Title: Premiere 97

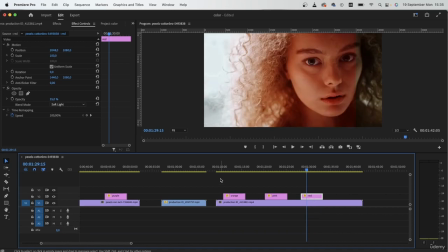can make this video look really passionate and on this video it can show a sense of danger
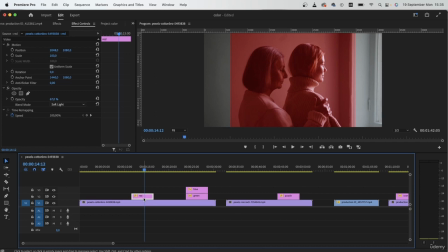so maybe this is a flashback of something that happened right before a dangerous event
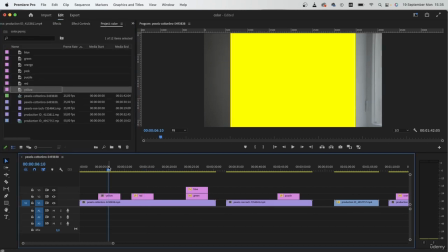finally on our list is the color yellow so the color yellow is usually associated with action you've probably seen it in movies like kill bill bruce lee bass and furious or just any other movie
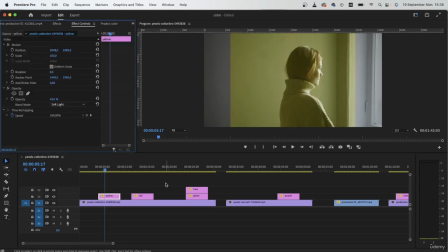where there is a lot of action and violence the color yellow can also be used to portray obsession jealousy and other emotions that are just not that
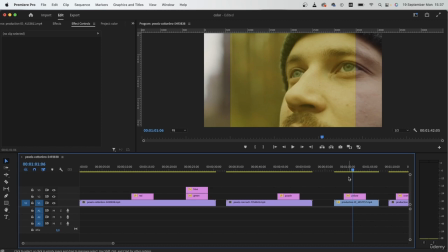likable so now we know what each these colors mean and in the next lesson we're going to combine the colors to create certain moods. Now before we jump into the next lesson, I'm going to show you some examples of Hollywood films that include these colors that we talked about.
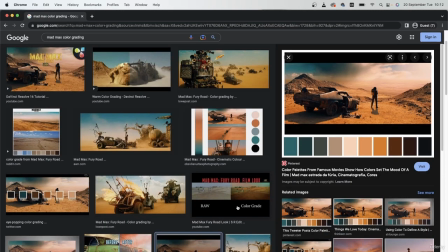So this is our first example for the color orange. In the movie Mad Max there's a lot of action going on and the movie is exotic. It's shot in an unrealistic setting.
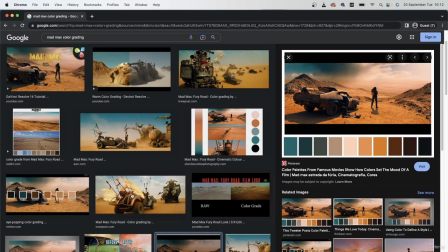There's a lot that happens in that movie, of course a lot of action too, and the color orange makes the movie really exciting and epic. So the color orange is paired with this blue. We're going to talk about color pairings in the next lesson,
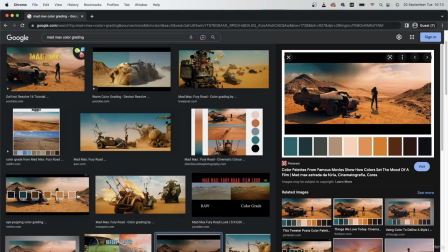but I just wanted to show you guys an example of how the color orange can be used on a video
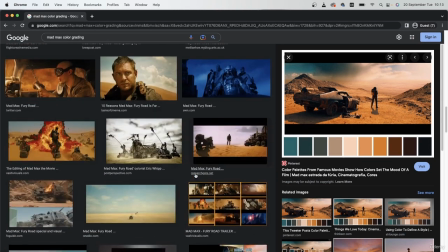to show exoticness and just other emotions that we talked about.
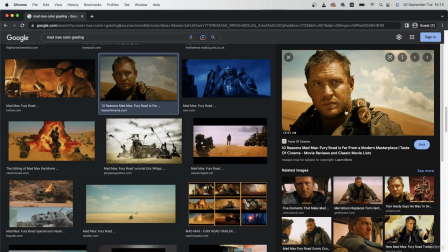In this case it's just exotic and extreme but in other cases it can be warm and friendly.
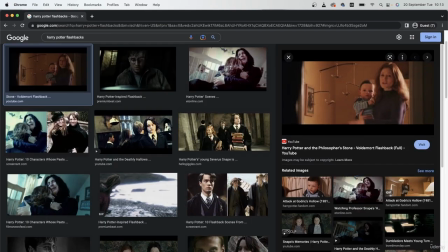So in Harry Potter there was this flashback of the mom. Notice the color orange again. In this setting the color orange was used to show something warm and friendly which was Harry's mother.
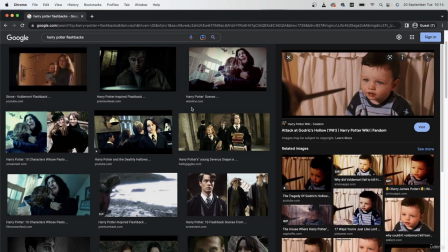We have another scene here. Then in another scene where something sad happens, they switch to the color blue.
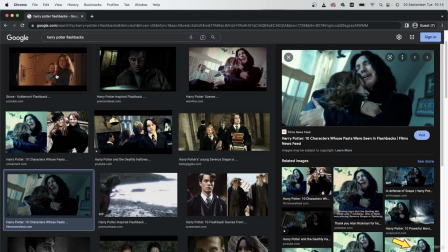So it's no longer orange, it's blue. And this can trigger sad emotions in the audience because well, someone died and the other character is crying. So that's the orange color. Now let's take a look at the other movies.
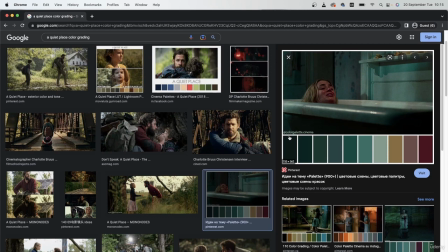Next we have the color green which like we said was used in a lot of horror movies and it's used in movies where there's a lot of nature. So this movie is a perfect example. You can see that the color palette includes a lot of greens and the setting is in nature.
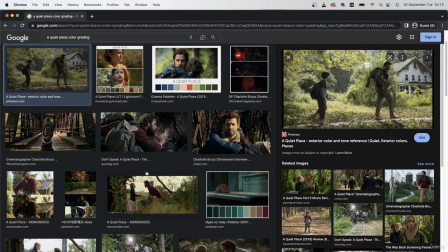So the color green in this sense is showing that darkness, mood, the omnius mood, and of course the nature all around.
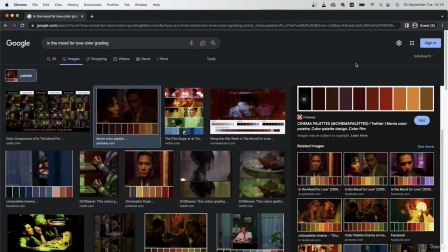The next color is red. So in this movie, in the mood for love, there's a lot of love going on, a lot of passion, strong emotions, and therefore the color red is used quite often.
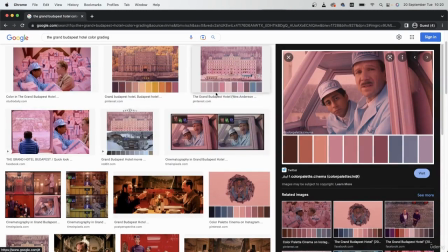We have a lot of warm colors in this movie. Our next movie is the Grand Budapest Hotel, which uses the color pink quite often. So the color pink, like we said, shows innocence, it shows sweetness, playfulness, and all that.
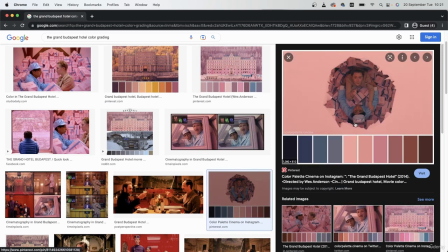And we can see how the use of the color pink can show us that emotion.
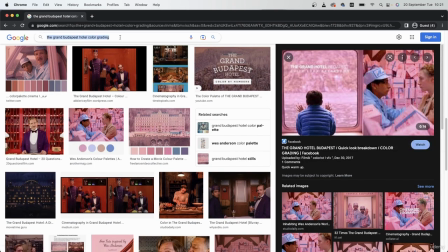Another Another example of the use of color pink is with the artist Melanie Martinez.
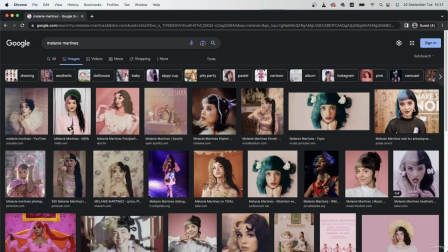She uses the color pink a lot to show that innocent and playful aesthetic that she has. So if you want to make something look softer, more innocent, then you can use the color pink.
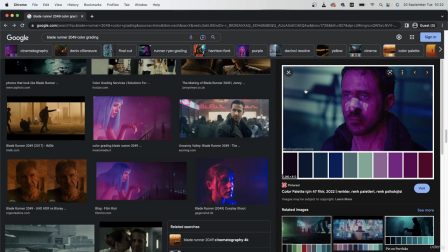Our next item is the color purple. It's used a lot in sci-fi movies, especially ones related to technology. So in this movie, Blade Runner 2049, there is a lot of purple used, especially in this scene.
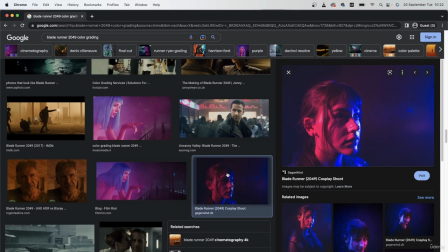And you can just use the color purple to show that fantasy futuristic look.
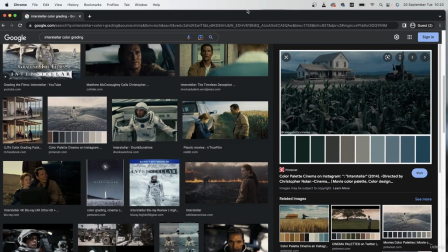Our next movie is Interstellar.